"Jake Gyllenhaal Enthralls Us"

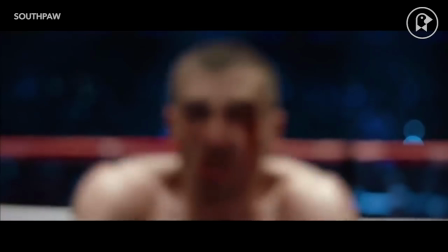(0:05)
As an actor, Jake Gyllenhaal can do anything and everything. He is dedicated and brilliant and transformative and always exciting to watch.
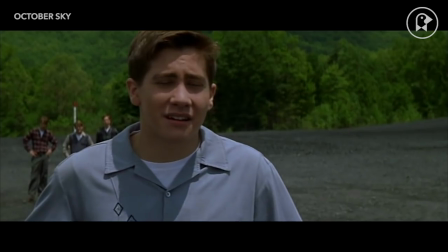(0:18)
Gyllenhaal has been turning in memorable performances since he was a fledgling actor.
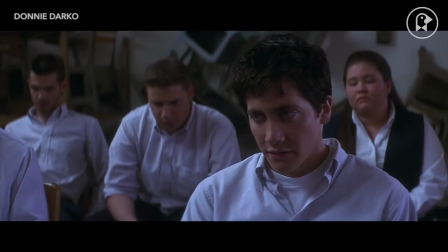(0:22)
From a young age, he proved that he could handle heavy dramatic acting with films like Donnie Darko.
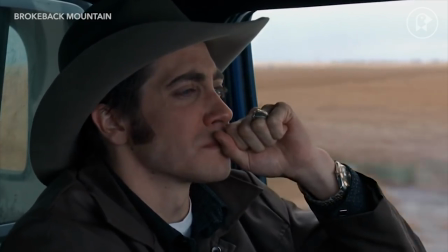(0:27)
But he really seemed to hit his stride in 2005 with his Academy Award nominated performance in Brokeback Mountain.
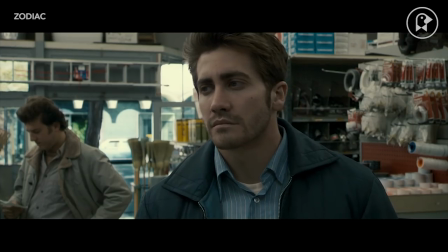(0:33)
From there, Gyllenhaal continued to showcase his talent in acclaimed films like Zodiac,
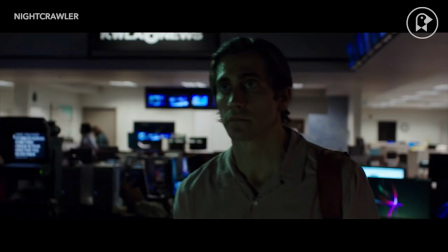(0:38)
Prisoners, Enemy, Nightcrawler, and Nocturnal Animals.
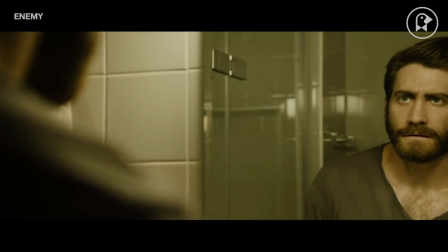(0:42)
It's actually rather hard to pinpoint something that Gyllenhaal excels at because, well, he's pretty much good at everything.
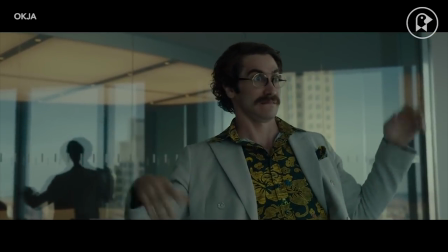(0:49)
His characters range from the zany and eccentric, to the dark and brooding, and just about everything in between.
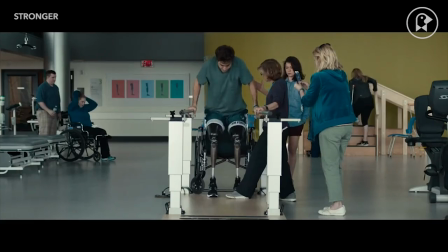(0:56)
Of course, we know about his extreme dedication, the drastic transformations, and his captivating intensity.
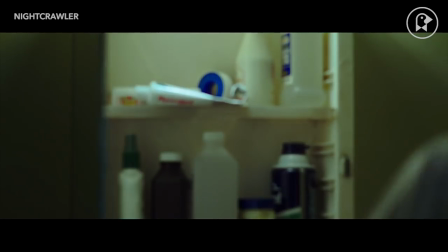(1:05)
While these things may be the most talked about aspects of Gyllenhaal's acting, I am much more fascinated by his subtle nuances.
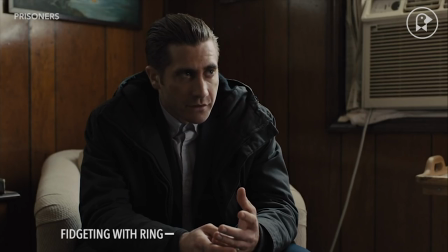(1:11)
Little tiny movements that may go unnoticed, but add layers to his performances.
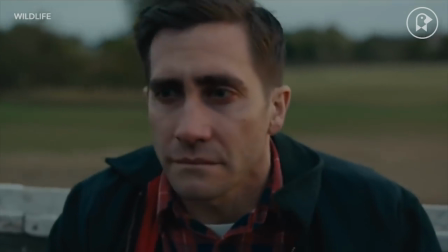(1:16)
Gyllenhaal is well respected for his expressiveness when acting, especially when it comes to his eyes.
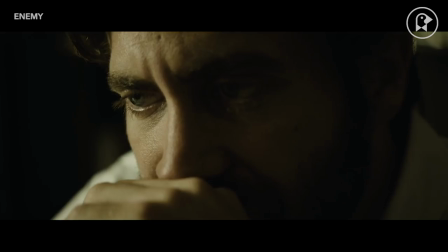(1:21)
In fact, Gyllenhaal's eyes are so communicative that often filmmakers choose to single them out within the frame.
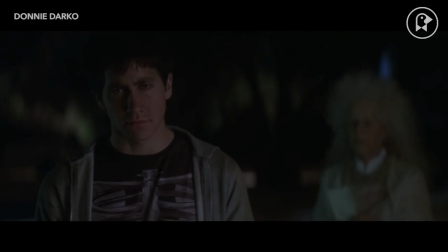(1:27)
In Donnie Darko, his eyes are often heavy, especially when he is experiencing a vision.
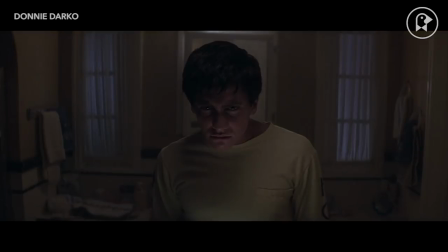(1:33)
He peers through them in an almost Kubrickian fashion, expressing his inner turmoil.
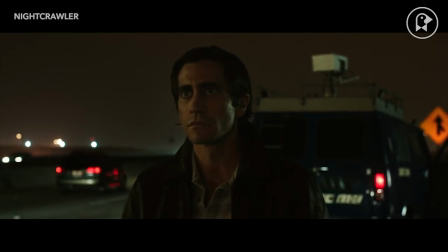(1:37)
In Nightcrawler, Gyllenhaal does the exact opposite, keeping his eyes bright and wide, almost bulging out of his head.
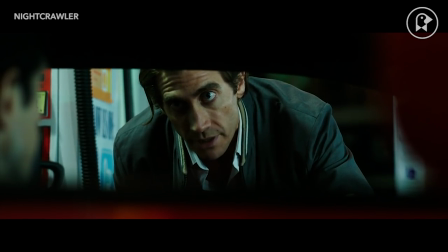(1:44)
Not only does this enhance the off-putting nature of his character, but it also expresses his constant need for information.
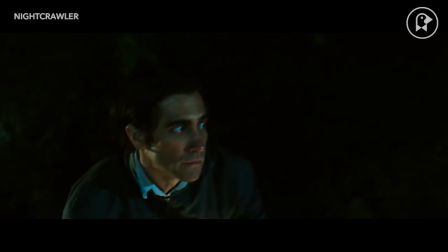(1:50)
His eyes act like an eager camera lens, often not blinking as to not miss a single frame.
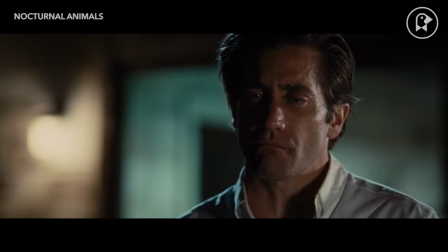(1:56)
In Nocturnal Animals, the novel portion of the film features a damaged Gyllenhaal,
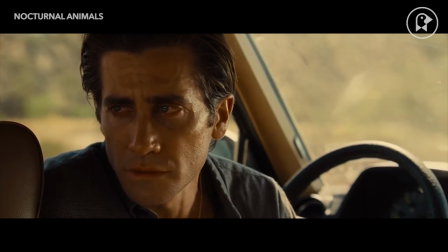(2:00)
his eyes constantly teary or red with devastation, while his eyes exude confidence for most of the real-life portion.
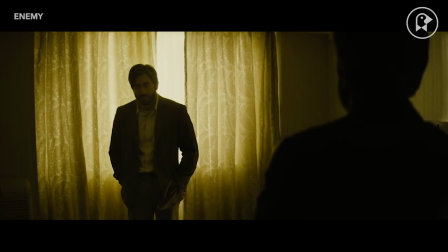(2:07)
Gyllenhaal perfectly conveys the dichotomy of these two worlds with just his eyes. A great example of this talent is in the film Enemy, where Gyllenhaal plays two characters.
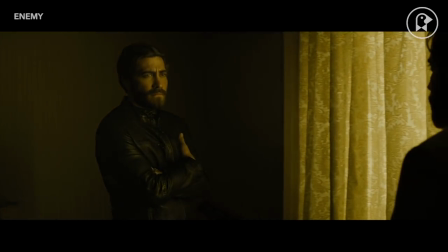(2:16)
Watch this scene where the two men meet for the first time. Pay attention to how Gyllenhaal relies heavily on his eyes to distinguish the two characters.
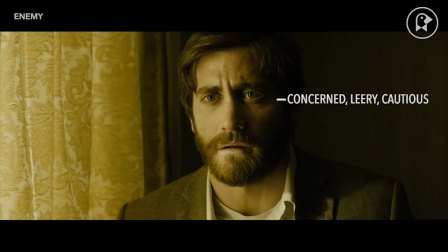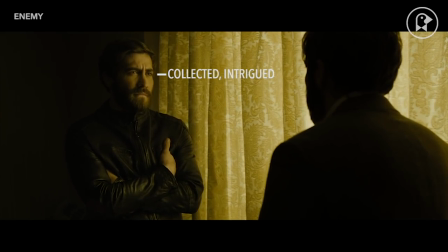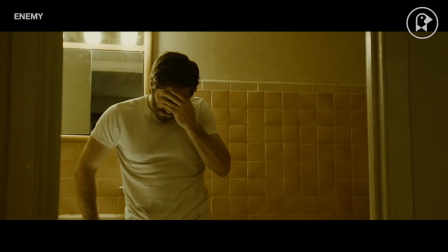(2:34)
An interesting occurrence throughout the film is that Gyllenhaal often covers or touches his eyes, an almost self-aware nod that the eyes are the giveaway.
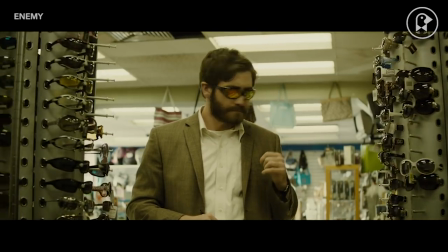(2:42)
This is amplified even further when the first identity switch occurs and Gyllenhaal simply puts on a pair of sunglasses to become his doppelganger.
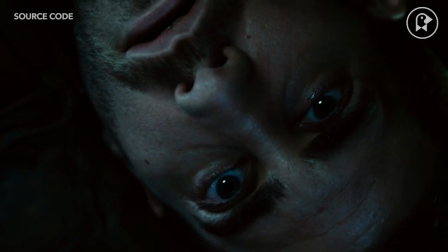(2:49)
While his eyes are surely a trademark worthy of analysis, my favorite thing about Jake Gyllenhaal's acting is his ability to show progress.
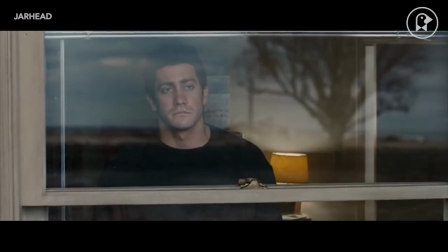(2:57)
While most characters have a trajectory that allows them to change throughout the film, I'm not sure if any actor truly embodies and showcases this change like Gyllenhaal.
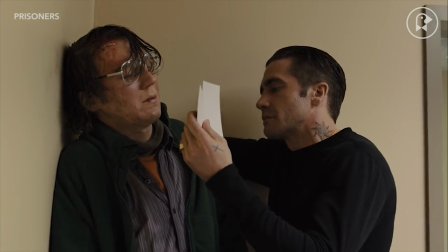(3:05)
Let's take Prisoners for example. Early in the film, the detective played by Gyllenhaal is arrogant and motivated, but actually rather unsure.
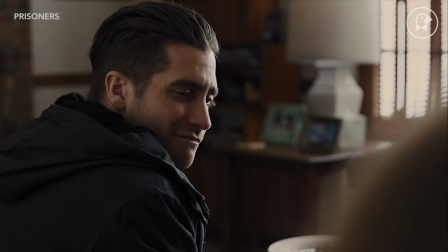(3:13)
Without the aid of dialogue, watch how Gyllenhaal conveys this with his eyes, mouth, facial tics, and head movements.
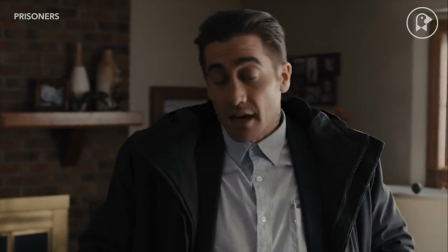(3:22)
His expressions and mannerisms convey a subtle cynicism and a feeling of superiority.
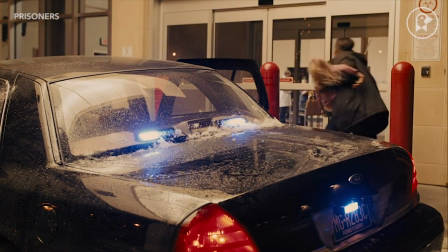(3:27)
Now at the end of the film, the case is solved, but there is still one piece missing.
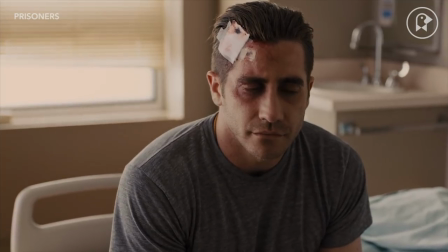(3:32)
Gyllenhaal effectively communicates this with his last few shots. This is not the face of a man who has won.
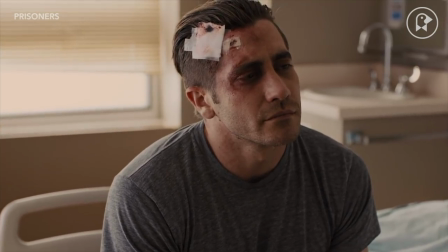(3:38)
He is unsatisfied. He wants more. Then with the final shot of the film,
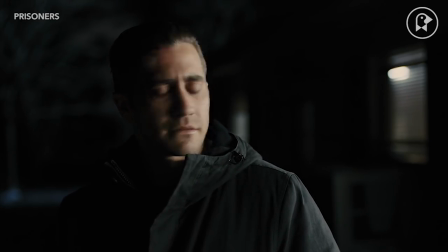(3:43)
watch how Gyllenhaal falls back into his old cynical ways before developing hope and conveying gravity, all without saying a single word.
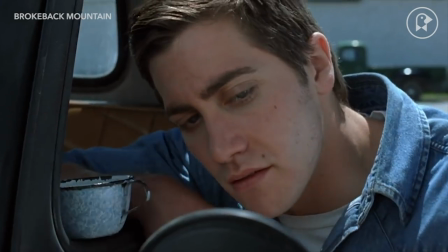(3:54)
But perhaps the best showcase of Gyllenhaal embodying a change is in Brokeback Mountain. In the first act, Gyllenhaal's character is a babe in the woods.
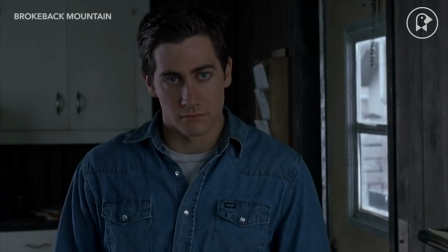(4:02)
His eyes convey innocence and softness. His posture is often slouched with his head down, expressing a lack of confidence.
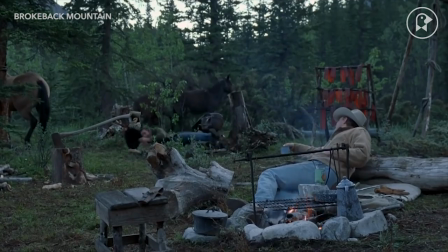(4:09)
He's clumsy and often seems to be unsure standing on his own two feet.